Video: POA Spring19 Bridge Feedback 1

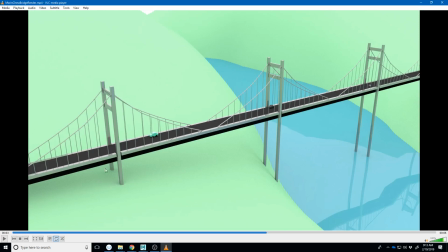1984s
And although that works to get some pretty neat ambient occlusion going on in here, I think it needs just a touch more work on the lighting. But like I like the feel to it.
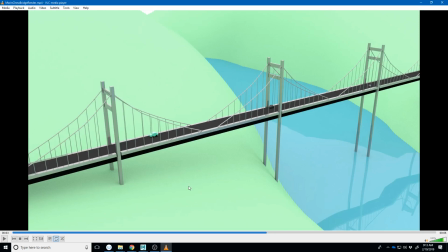1996s
You're using these like softer greens, these softer blues, and it doesn't feel quite as primary colors. Like like you're using some more nuanced colors. I really like this like long bridge.
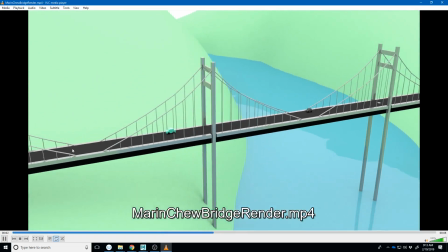2013s
Like I think that's kind of a neat element, and you've made it really tall.
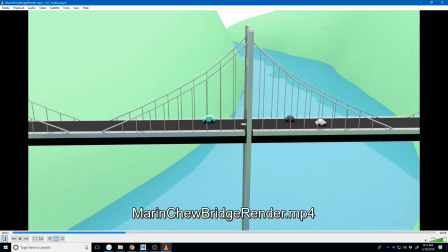2018s
And so that like kind of tells us something about the scene just from the beginning.
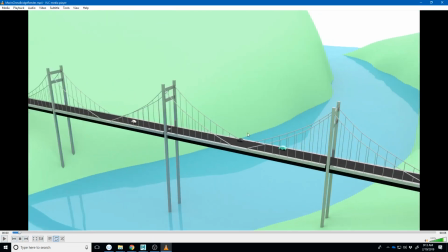2022s
You also have some neat stuff going on with like the way the water sort of curves around here. I can kind of see the edge of it there, but that's not really that big of a deal.
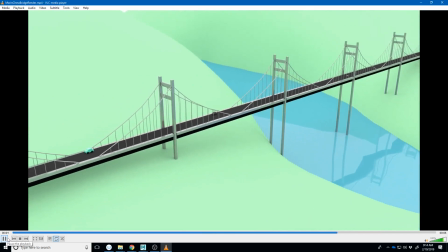2034s
My biggest notes are going to be on the motion and the camera.
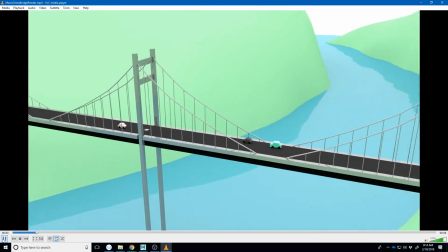2041s
To me, I think the cars move a little fast right through there.
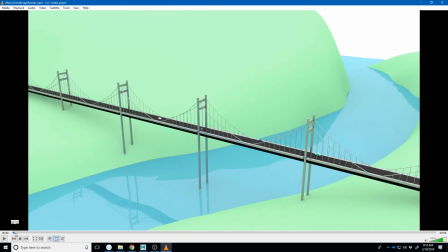2046s
Like it feels like the keyframes are kind of jumbled together. And maybe just take another pass on kind of cleaning some of those up.
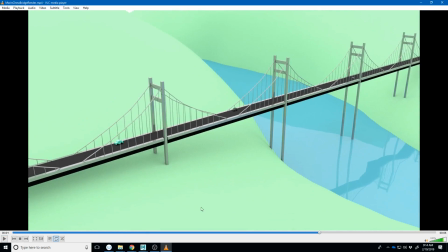2053s
It's like certain cars have to stop before the other one can get around it, and it happens really quick. So maybe stretch some of that out on your timeline to give you some more smoother transitions, and a little work in the graph editor.
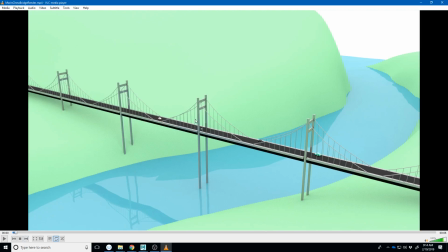2069s
I think the other thing I would say is like from this first shot, we're seeing it from like half a mile away. So I can't really tell any details about the models, and you're also just showing us a lot of empty space up here and here,
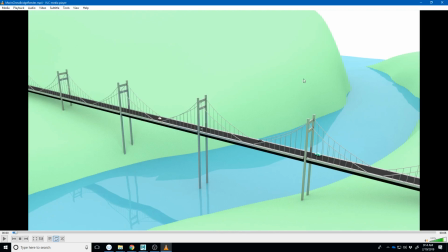2086s
I think it would be a little bit more interesting if you just had some stuff sprinkled in here to add appeal.
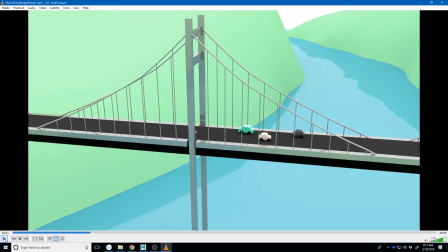2092s
But I also think it would be interesting to sort of get in here to where we can see the action happening.
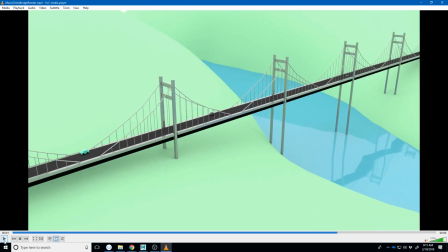2099s
Again, when we talk about fast camera motions, like
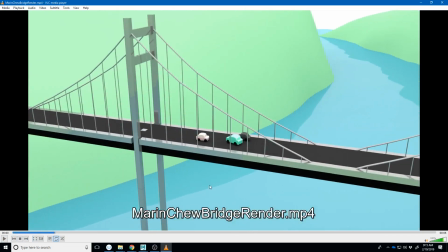2103s
what sort of helicopter or drone could fly in that quickly.
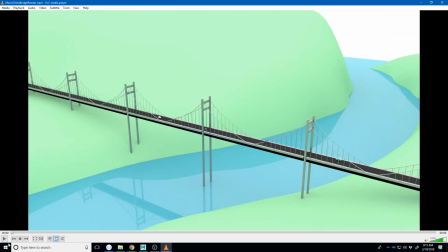2110s
And so when we watch that, it feels like unrealistic. But what you could do is you could start this off, if you're wanting to have it this far away, just to show us this like enormous bridge scene,
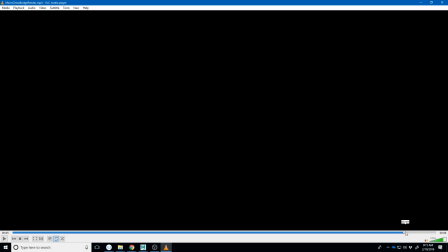2121s
or you could even show us like what you have at the end kind of does that as well.
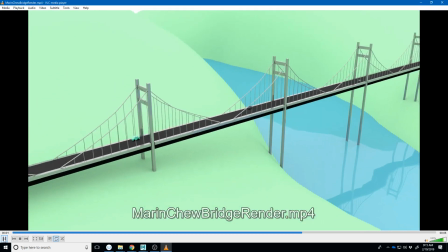2127s
Well, I'm gonna let it play through to the end. Like somewhere in here, like some of this shot shows that as well.
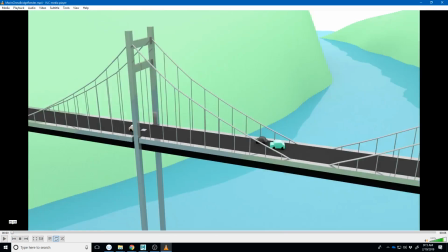2135s
You could do a camera cut. You could render from two different cameras. So maybe you have a slow camera motion at the beginning from kind of like this angle to where you just give us,
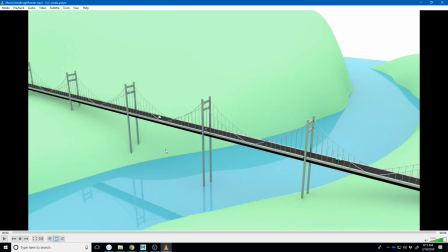2145s
it's called an establishing shot, where you establish the scene so we can see, oh, it's a giant bridge in these green hills with this water.
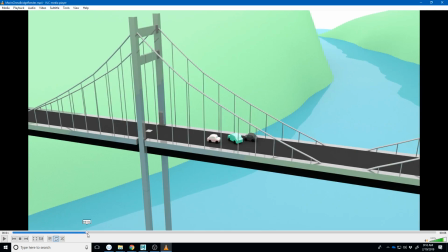2154s
And then you could cut to a different camera, and it could be in here closer where we're seeing the action with a little bit more of a subtle camera motion.
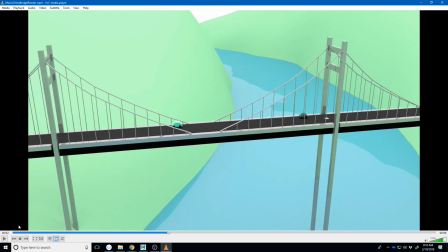2164s
And you can have multiple camera cuts. The way you do that is you set up different cameras on your timeline, right? And maybe what you would have to do is different render passes, where you would say something like,
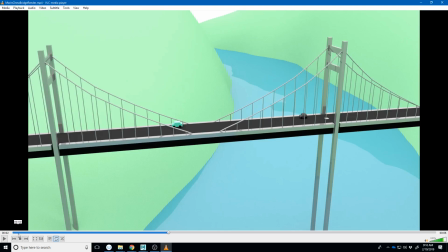2178s
you're going to render frames 1 through 100 from camera A, and then from frames 101 to 300 from camera B, right? And so that's how you would set that up, and then you'd have two different folders with different sequences of images in them,
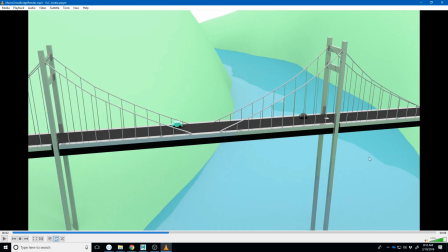2197s
and you would put those into Premiere or OpenShot and edit those together.
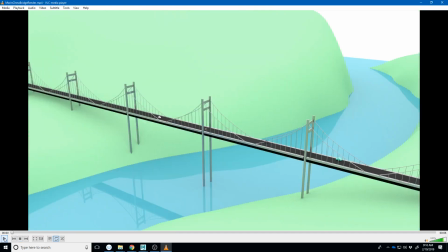2201s
So I think that's the biggest thing, is like, it looks like there's some good stuff going on here,
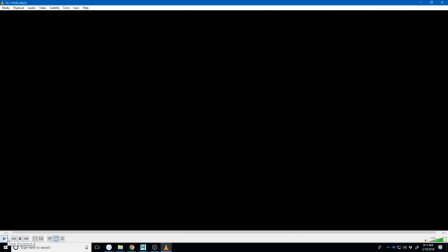2207s
but the camera's a little too far away and moving a little too fast for us to actually be able to read it too clearly.
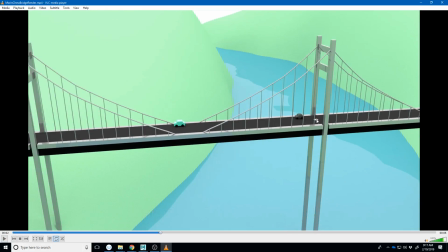2214s
That's a really small thing, but it also looks like there's like a plane right there in the center of the road. And so that's another thing to just, little detail stuff.